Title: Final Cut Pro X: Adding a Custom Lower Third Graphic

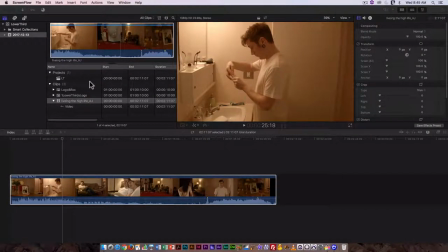[0:00]
I'm going to briefly go over how to add a lower third to your video. Now, in most respects, it's the same as adding any other media. The trick is how you put things together.
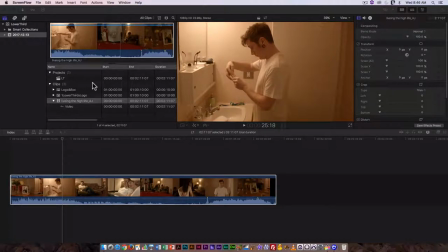[0:16]
So if you have everything sized out appropriately, when you create the file, it makes it much easier. If it's not, then you have to do a little bit of adjusting within Final Cut. So here I have a basic video clip, and the color's a little bit off here.
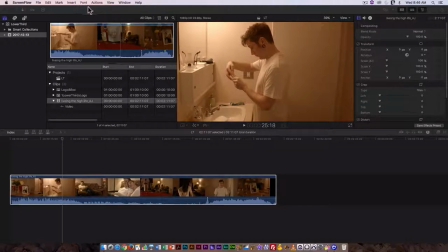[0:36]
You can always analyze and balance color. So I did I analyzed the color on import, and I could do a basic balance color here, and that makes a world of difference.
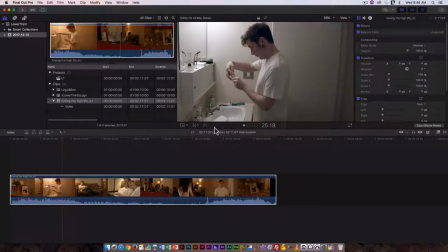[0:51]
It gets rid of that little yellowish tinge that was on the clip, and now it looks much more neutral.
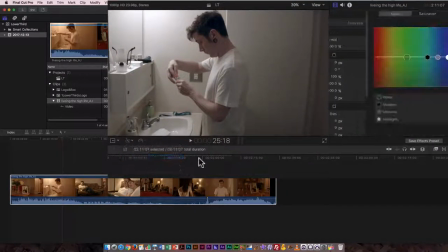[1:00]
I can also go in and add the color board, and that allows me to do some custom adjustments. Now the yellow tinge is gone, which is perfect. It looks a little flat to me, so I might actually just punch up the saturation a little bit and maybe go in and adjust the exposure,
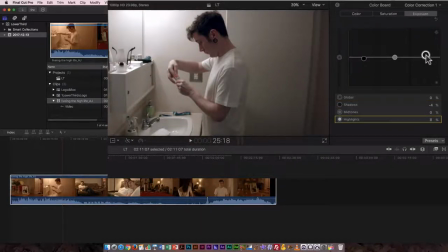[1:21]
making the blacks slightly darker and the whites slightly brighter will increase the contrast in the image. So the contrast is a result of the number of steps between black and white.
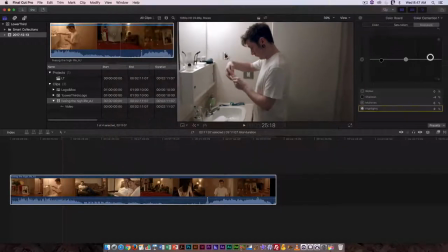[1:34]
So this looks far more neutral. I'm going to keep it that way, but what I want to do now is just go in and go over the lower thirds.
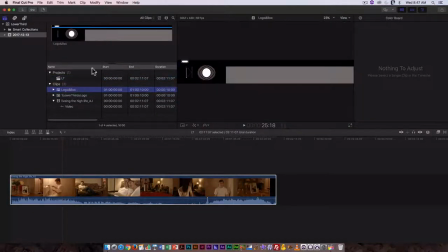[1:42]
So I have two examples here. One, you can see just by looking at it in the preview window, it's been done to the canvas size is the size of the lower third.
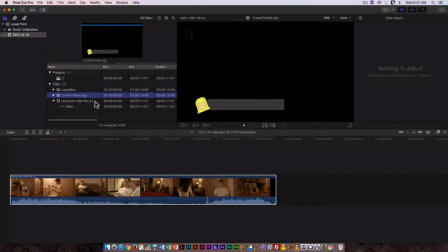[1:56]
The other one I have here, the canvas size is the size of a full frame of video, and we're working with 1920 by 1080. So if I add this one, and here let's just go in and I'm going to use the buttons on this.
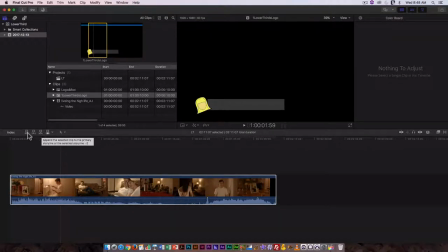[2:14]
I don't usually do that. You can also use the key commands. So to add it to a connected storyline, which is what you want to do with the lower third, I would use Q.
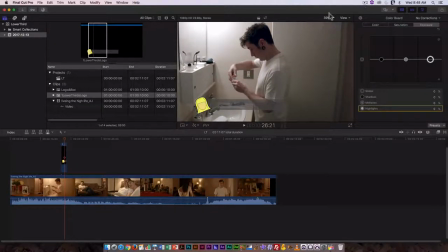[2:29]
And you can see that's added it on another layer above. And if I look at it here, it's good to go as is.
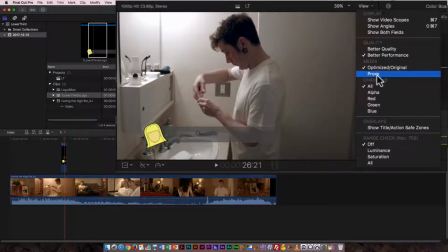[2:36]
I'm going to turn on my title and action safe.
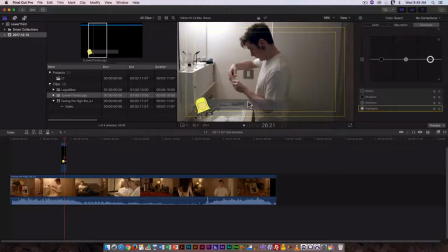[2:42]
And yes, it's perfect. It's within those title safe lines. So here, now I would go in and add my text. I'm going to say the only drawback with this lower third is the box is a little bit on the light side. It's gray, but a slightly darker gray would probably be better.
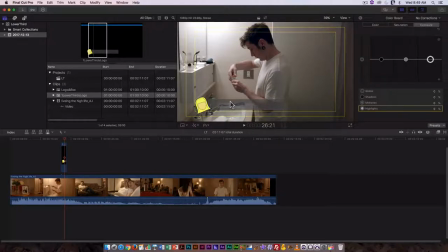[3:02]
Here, I think it's a judgment call whether you would put black text or darker text on top of that or lighter text. Because of the lighter background, I think a darker text would be better. And it's good to bear in mind that the standard tends to be white on black.
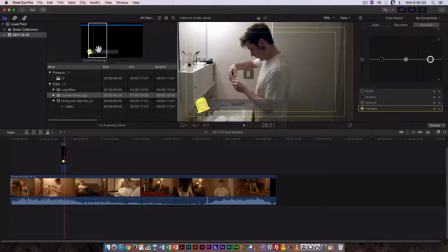[3:20]
White on black is just so much easier to read and it stands out. So the lower third is there to add the text.
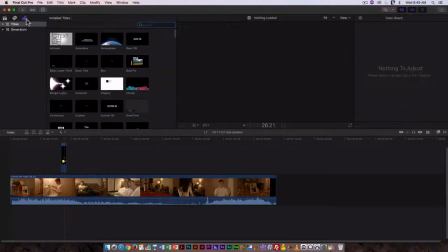[3:28]
Just go into titles, and again we're just going to add the basic lower text title, and it's going to be on top of our lower third.
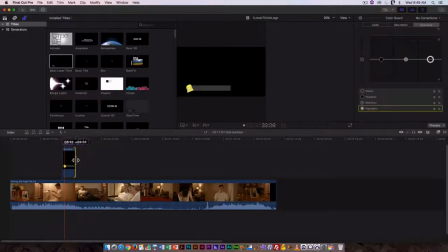[3:42]
So here I would just go in and match them up and adjust the length to match.
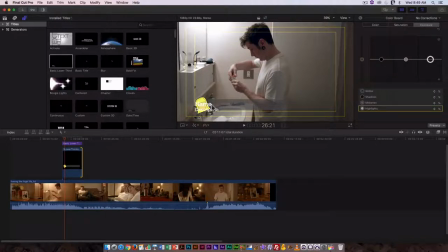[3:49]
Now, so here obviously the text is not going to work where it is. So I would also have to go in and do some adjustments here. So the lower third, the text part is selected.